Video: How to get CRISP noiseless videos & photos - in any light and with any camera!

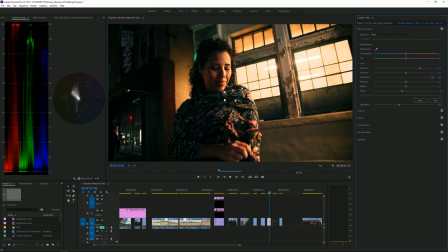Like for example like I said by just pulling up the exposure you see now it looks horrible or even if I didn't do
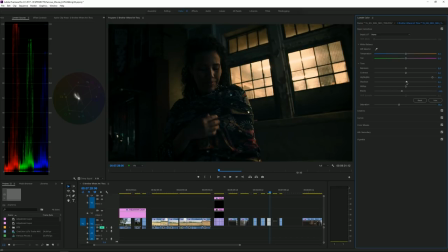that if I some example just say oh I want to brighten up the shadows a little bit well if I brighten up the shadows the same thing look at all
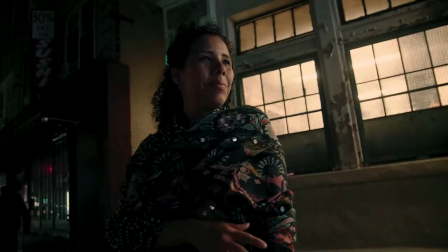this noise now being introduced and so does that mean that you always have to have your subjects face at least part of the face in some
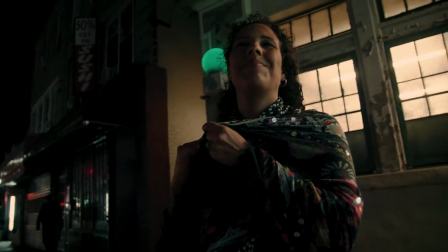light and like what if you wanted to get this really low-key kind of a shot where it's pretty much you you know like I said the
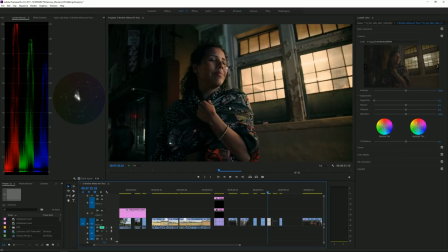your the light is very minimal on your subject but you still want it to be clear so you can see who's there but you also don't want to basically just increase the exposure of that shot like I did in this first example here where it just kind of brightens the whole face.
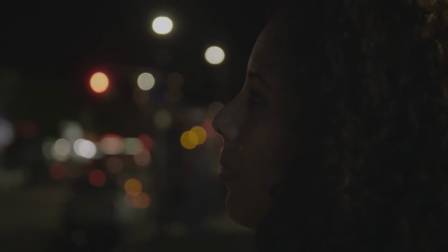So can you do that? Well yes you can and here's actually another shot that I got with my wife where it's the same location the same camera settings I just
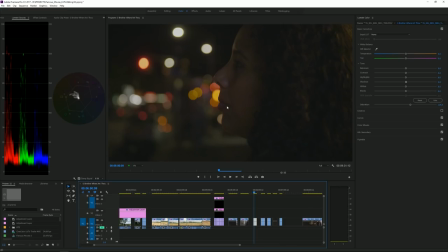had her look away from the light so she's kind of looking out in the street and you'll notice basically all of her face is being lit by this ambient light which is pretty much zero. You can see something there, but it's very faint. So this is how the shot looks when it's just standard V-like profile.
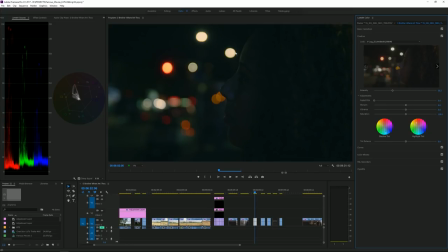Once I apply the LUT to kind of convert it to proper color space, you'll notice the whole shot gets drastically darker because, like I said, the LUT will just increase the contrast in the shot. So now her face is even darker. But you'll notice that even though she's in a very dark, I mean, like I said, lighting,
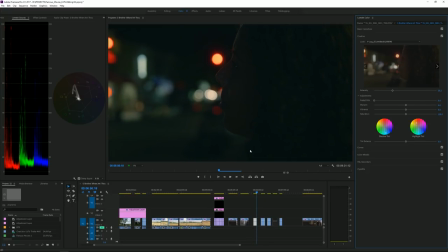you still get a sense and you see basically that it's a woman's face because you see the features, because you see the outline of the person and that's because I was very careful on how I framed the shot. So in this case I knew she was going to be darkly lit but I still wanted the audience to be able to make out here that it's a nose, you're seeing the lips,
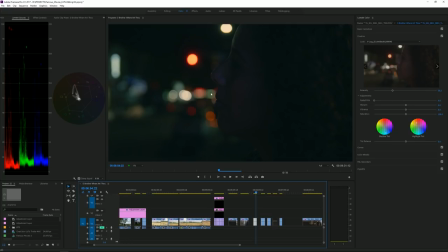seeing somebody's face. So I basically placed my wife's face by adjusting my camera angle against these bright kind of lights that were there
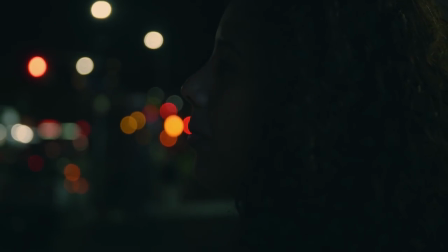on the street and that sort of helps with the composition of the shot because like I said you can see the outlines of the face better.
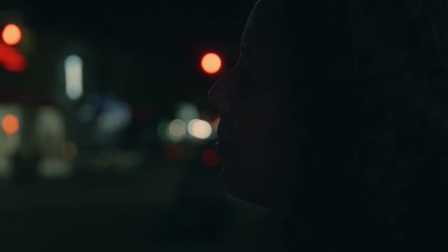Now I could still fix the shot up a little bit more. Let's say you know there's because majority of the shot is in complete darkness so you're gonna see noise there.
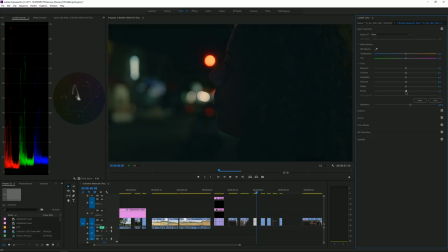So I can kind of fix that by actually taking the darks and kind of making them even darker.
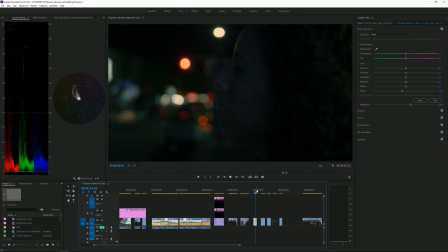So I'm adding even more contrast and in this case because now the difference between the dark and the bright is gonna be even more you'll notice that her face actually is gonna be even more visible. I could also take the highlights and just brighten up the highlights. So just bring him up a little bit more and again that's gonna make the shot a little bit better, a little bit more visible.
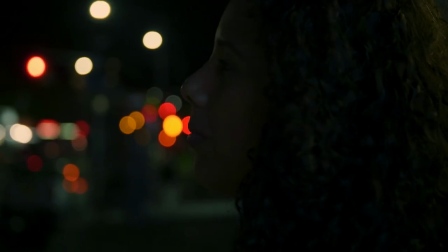Now one thing I definitely don't want to do and again I want you to guys to keep that in mind is you do not
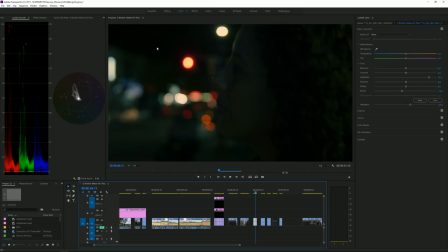want to take an image that's underexposed or part of an image that underexposed and brighten that up. If anything you want to darken that more because like I said you gotta remember that the noise always remains in the darker portions of your shot.
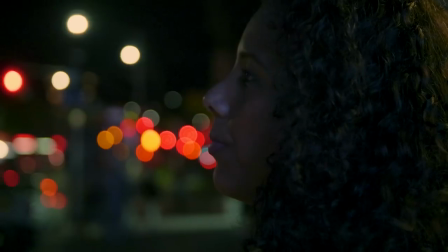So in this case if I take the shadows and I brighten them because let's say I want to see you know my wife's face more well
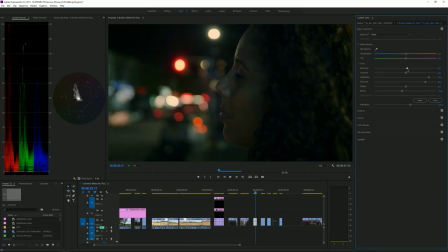notice how much more noise I'm introducing and if I just take the whole image and I brighten it up well then you might as well just say
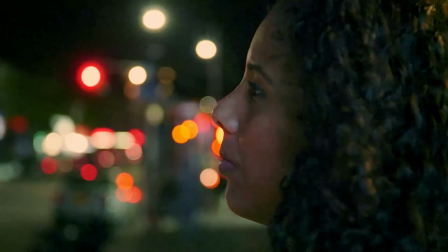goodbye because it's it's definitely a garbage looking shot so once again here's a recap of how you get clean looking images without any noise
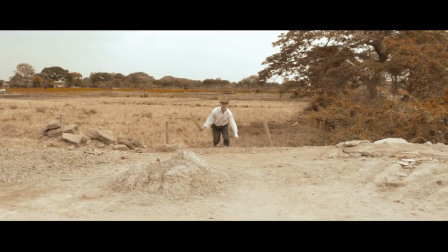always first figure out what it is that you're trying to get what kind of a look you're trying to get if you're going for say high key kind of
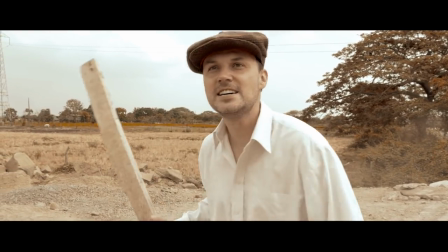lighting we want to shot to be very bright well you should already be shooting with that look in mind.
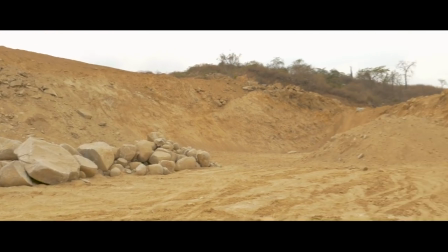Definitely don't want to be shooting darker than that. If anything you want to overexpose a little bit.
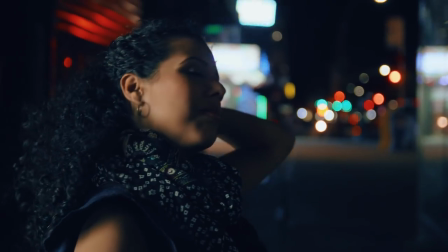If you're shooting for example going for low-key lighting then in that case don't expose to the right like some people would say.
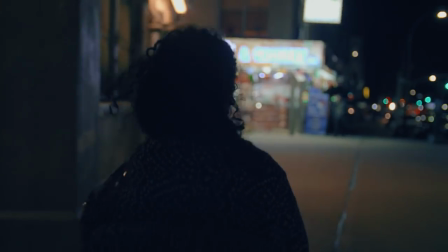Just expose it properly knowing that you're still gonna darken it a little bit but you're just gonna darken the shadowy parts
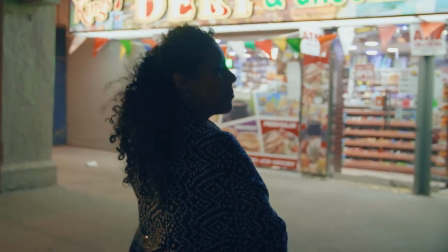of your image because again the noise always stays in the shadowy parts of your shots not in the brighter spots.
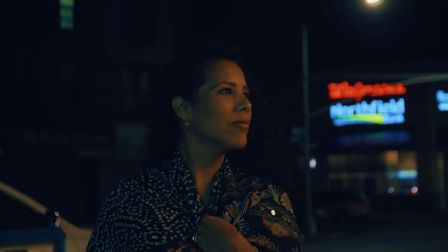And now another big tip I'll tell you is just because you're shooting a low-key lighting scene or at night doesn't mean that you can't use lights.
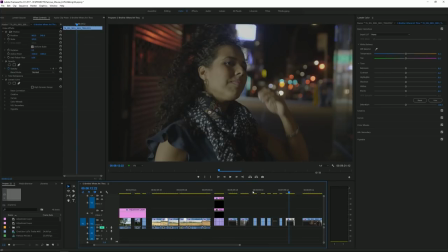You always have to use lights and even in these shots you know we're shooting and we're using available lights that were there on the street but we're actually using the lighting to our advantage.